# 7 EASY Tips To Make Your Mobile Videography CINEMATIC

Super easy with the app for post-production too. Okay, that's enough advertising. I wasn't paid to make this video.
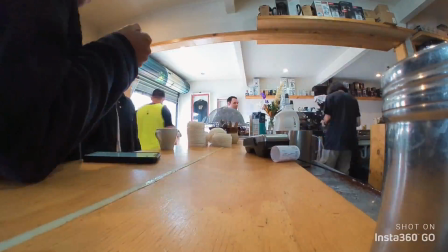So another tip is time-lapse mode. Time-lapse mode is super important. It gives you a sense of movement and a sense of time passing. Another alternative for some devices like the Go is a hyperlapse, which then not only gives you a sense of time passing, but also movement from one place to another.
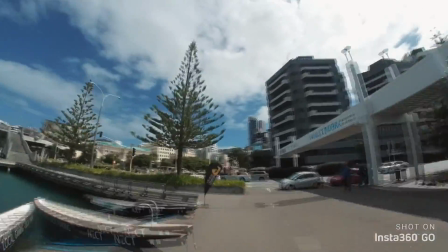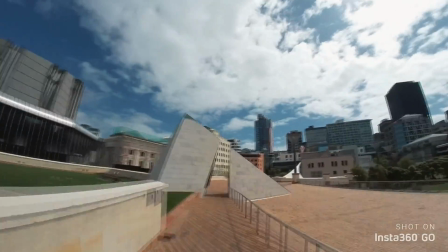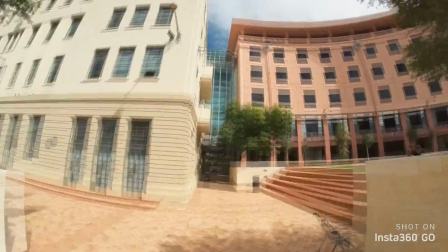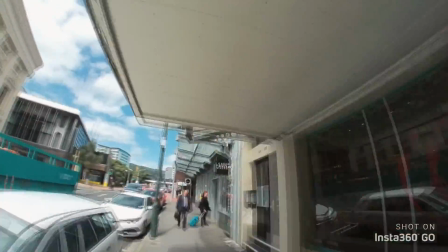this is because when the footage comes out stabilized from the Go, I think it's a pretty good solution. I personally love it. Probably use it a bit too much. Okay, number 6 is you want to have a mixture of close-ups and medium shots and also big wide shots too. Make sure you can mix it up and keep visual interest in your story, and use slow motion too for another perspective, to slow time right down or to really focus in on what a character might be thinking or doing.
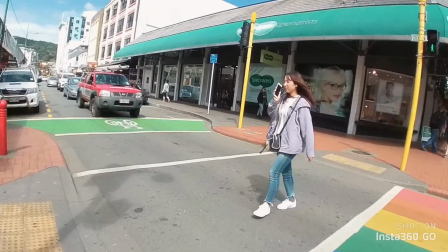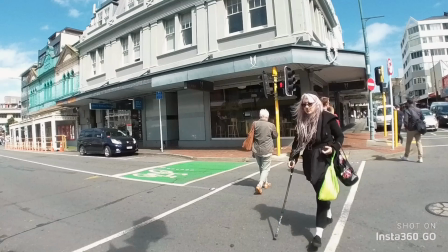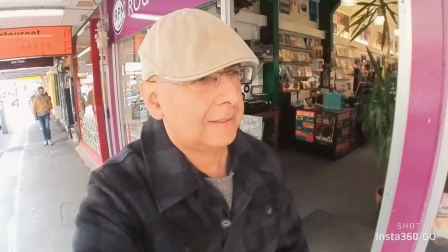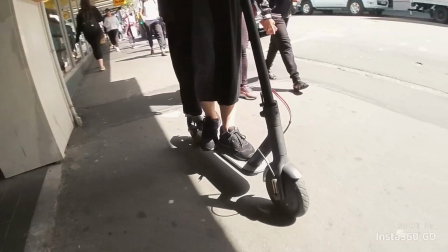Now a face or hands is often good for slow motion, or maybe a flock of birds flying away or people walking, and then use a speed ramp to get back up to normal speed and kind of like normal life. You've kind of suspended time for a little while and then zip back into normal. Okay, for my last tip, I'd say it's really important to change your height. It's really tempting just to film everything at eye height and stick your phone out in front of you like this. But if you change your perspective by getting up high or really down low, you can get some really good visual interest. And yes, things look much more epic perhaps up high with a drone or something, but don't underestimate how getting down really low at floor height can change how something looks too. That can also be pretty epic.
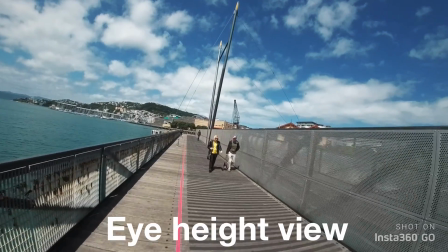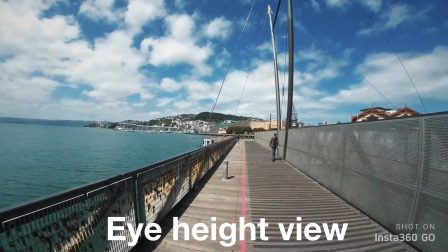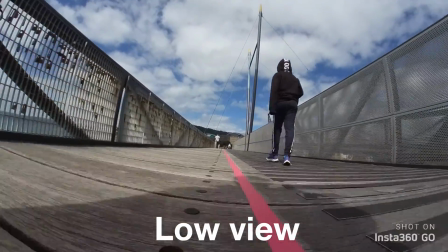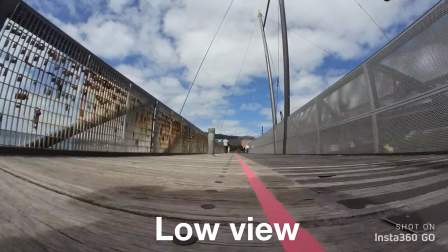This video helps you, even if you have, whoa, this thing, wait, get off, this thing nearly blew away. I've nearly lost this a few times. I wish they'd attach it somehow like this. Anyway, I hope this video helps you even if you have limited resources. I know it's hard to get your hands on equipment sometimes, like a new smartphone, particularly because how expensive they are. Even a Go is not that cheap. But just use any camera and you can actually apply these techniques to anything you're using, really. Hey, do the like and subscribe thing if you dig this video, and I'll see you in the next one. Here's some more you want to look at too. Cheers and laters. Because you know, the reality is it's a lovely day and everything, but I've really got to get home. My daughter's just about to finish her Kung Fu lesson and I'm supposed to be picking her up.
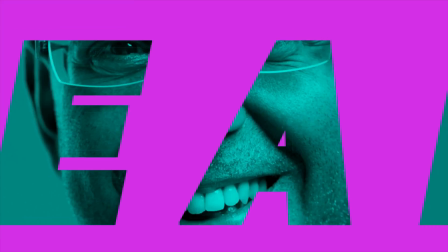Go.